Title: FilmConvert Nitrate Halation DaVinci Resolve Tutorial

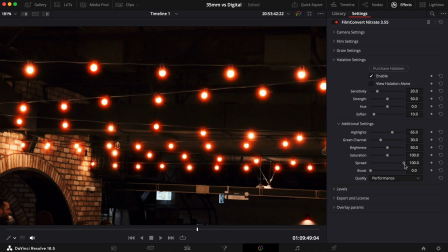(4:08)
Turn this control up if you want to have an effect that spreads out further. You'll notice this control works similarly to the soften slider, but it keeps the edge of the halation without adding a softening effect. As standard, the boost slider is set to zero, and in many cases you may not need to use it.
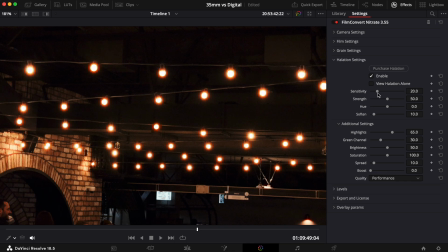(4:27)
However, if you've set the sensitivity slider very low, by adding some boost you can create a stronger effect in the areas where halation is still present. It actually does the same as the strength slider we saw earlier, but has an even stronger contribution.
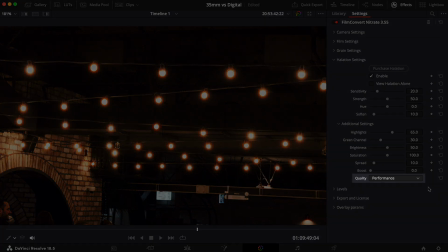(4:44)
The final setting is the quality control. You shouldn't generally need to use this setting.
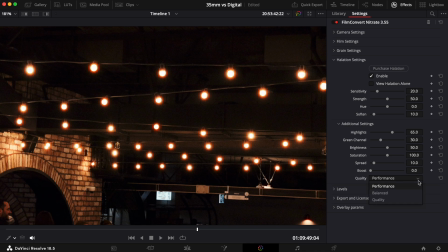(4:50)
However, if you see any artifacts in your footage, you can change from the default performance setting to either balanced or quality.
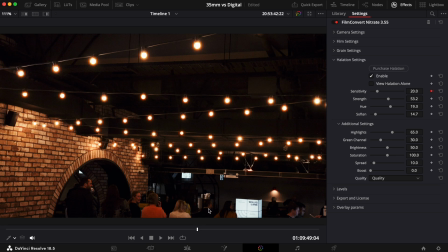(4:58)
As with the other controls in Filmconvert Nitrate, you can keyframe each setting using the diamond next to each control. You can also reset each setting to the default value by selecting the reset arrows found on the right.
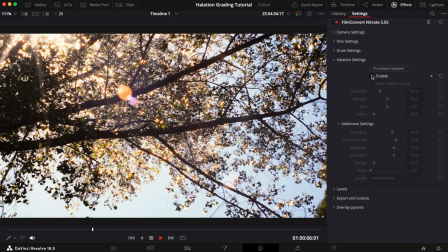(5:13)
To give you an idea of how effective our halation plugin actually is,
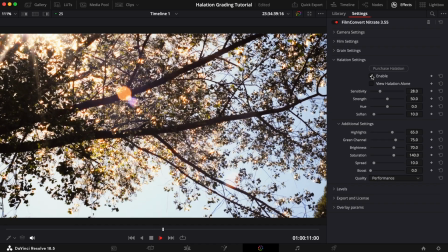(5:18)
I've got two clips to grade, one shot during the day and one shot at night.
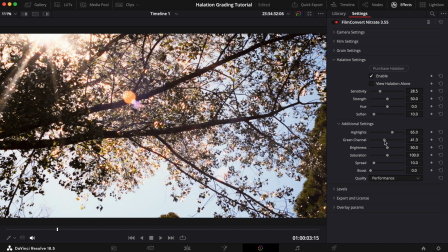(5:23)
We'll start with the daytime shot. For this example, we're going to create an intense effect.
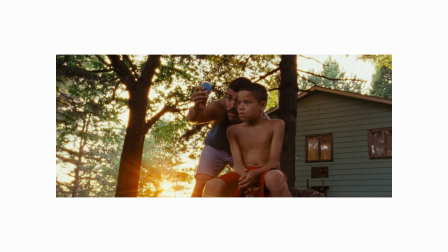(5:29)
To help guide us, we're going to take inspiration from this shot from the 2018 film We the Animals, which was shot on film, so all that beautiful halation is as authentic as it comes.
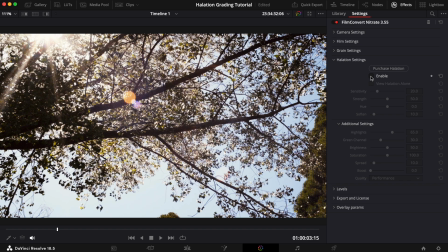(5:43)
This is how our shot looks with Filmconvert Nitrate applied. And this is a shot with halation enabled with the default settings. It looks really nice straight off the bat, but the effect is currently too mild and muted.
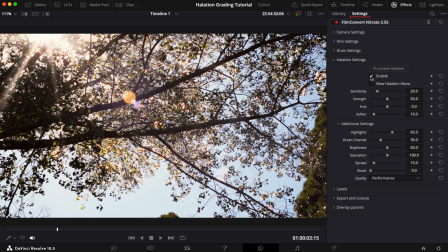(5:58)
To help us create a similar effect to the reference shot, we need to turn the intensity up a little. We'll start by increasing the sensitivity. This will allow the effect to show in more areas of the image.
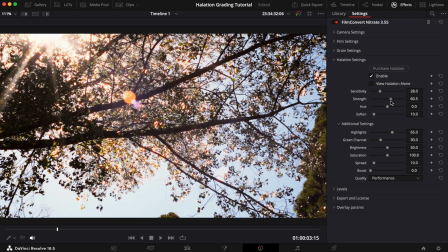(6:11)
We could also add some strength to accentuate the effect even further, but I think we'll leave this as is. We'll also leave the hue, soften, and highlight sliders as they are too.
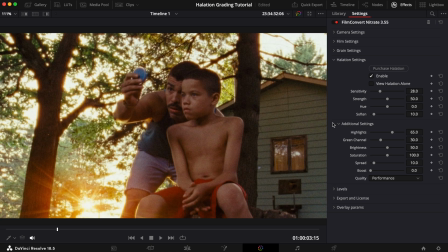(6:24)
To help replicate the golden orange colour we saw in the reference shot, we'll need to increase the green channel slider by quite a bit.
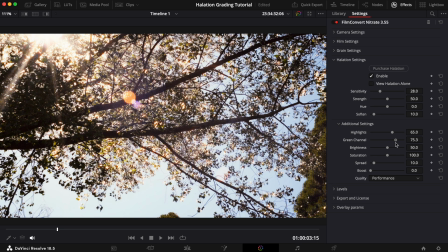(6:33)
That looks pretty good. Similar to the reference shot, bright light from the sun is penetrating through the tree, which is helping to create a really bright effect. But we're going to take this even further by adding some brightness to the halation.
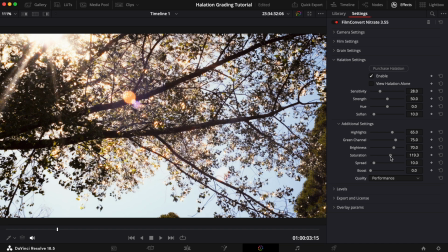(6:49)
Finally, we'll increase the saturation slider to help the effect pop even more.
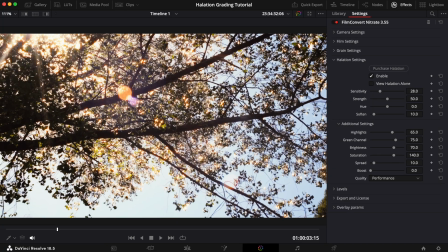(6:55)
Here's the final result.
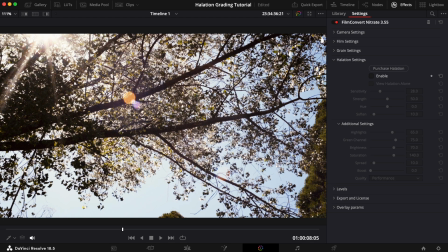(7:01)
And just to recap, here's the shot without halation. Here it is with the default settings.
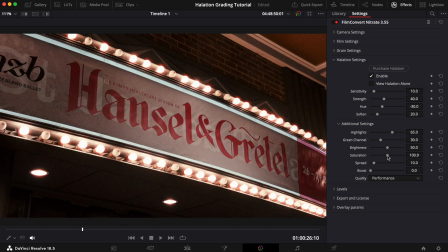(7:09)
And here it is with our edits. For this nighttime shot, we're going to create a more subtle case of halation.
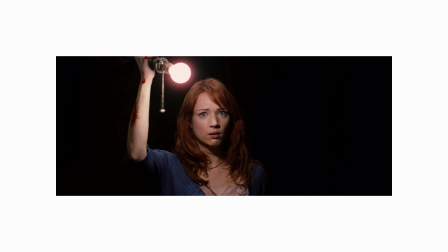(7:17)
This time taking inspiration from this shot from the 2012 film, The Cabin in the Woods. It was shot on 35mm film, so the red glow you can see surrounding the light bulb is a real case of halation.
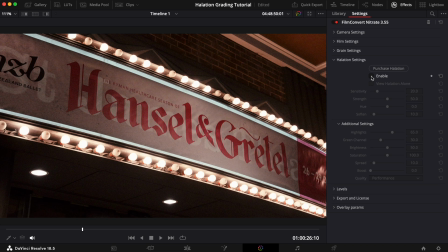(7:32)
Here's what our shot looks like with Filmconvert Nitrate applied, and here's the shot with halation enabled with the default settings. This time, to get the subtle effect we're after, we'll have to scale the effect back a little. To start with, we're going to bring down the sensitivity.
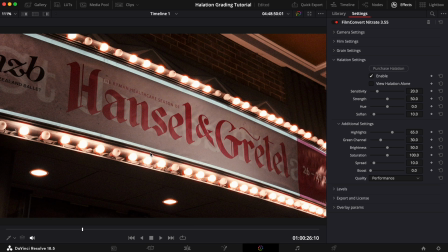(7:50)
If you look closely, we currently have halation showing on the dark shadows surrounding the border of the Hansel and Gretel sign.
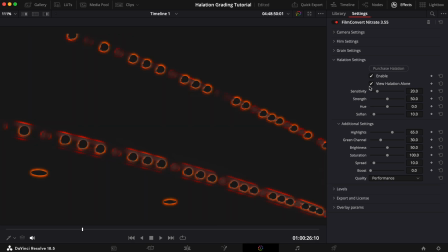(7:57)
If we turn the halation map on and bring the sensitivity down, you can see how the halation disappears from this area, but remains on the light bulbs, which is exactly what we want.
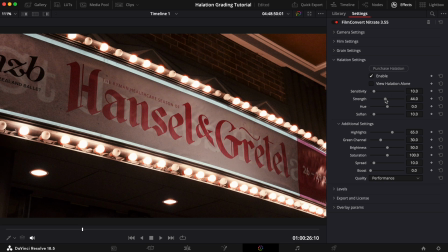(8:09)
Next, we'll decrease the strength a little to help craft that subtle effect we're after.